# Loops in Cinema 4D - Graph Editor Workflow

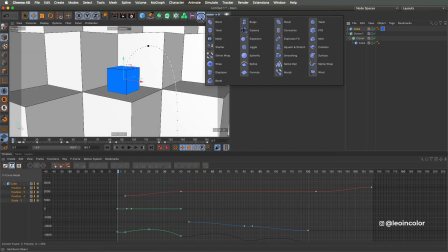To accentuate even more the squash effect, I like adding a bulge deformer and keyframing it almost at the same frames as the scale parameter.
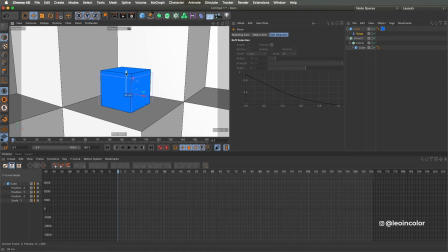This is a great way I found to add a more cartoonish feel. You can also use the squash and stretch deformer, but I found it way too complex for what I'm looking for in this animation.
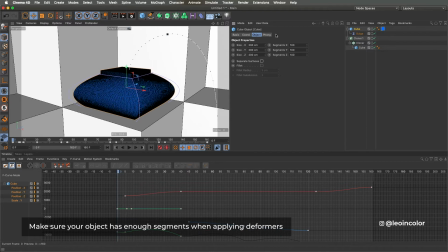Sometimes simpler effects work just as well.
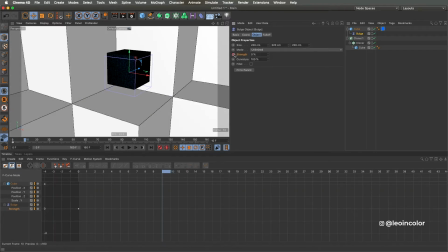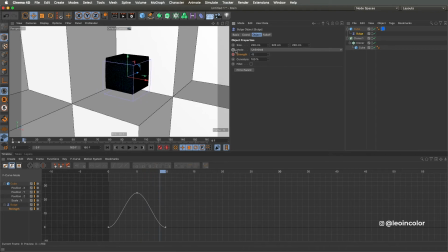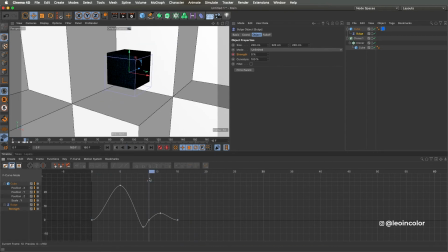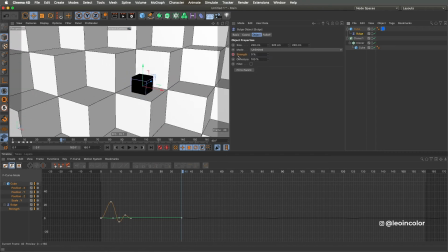When adding a camera, it's important that the last frame of the animation is exactly the same as the first one, to get this illusion of a perfect loop. Now is the time when using 500cm cube for the scenario simplifies the math.
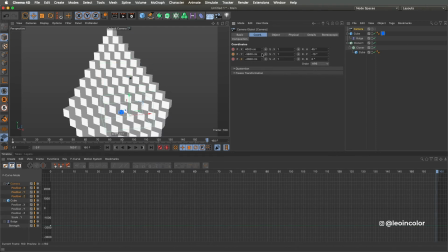So we keyframe the start position of the camera, and every step it has to move is 500cm. So we have 2 keys on the last frame, 2 steps on the x-axis, minus 2 steps on the z-axis, and minus 4 on the y-axis.
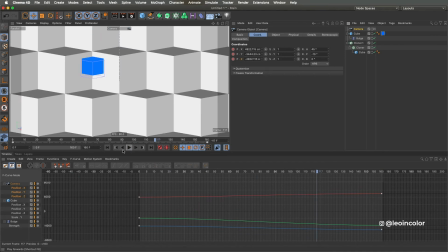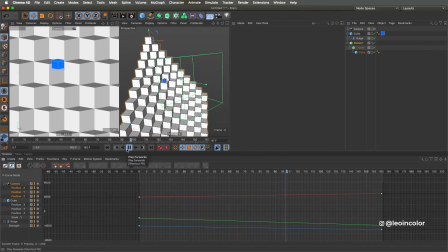In between steps, we can make this box do front flips and turns to make it more appealing. To do this, we have to add rotation parameters in the same way we did it with the position parameters.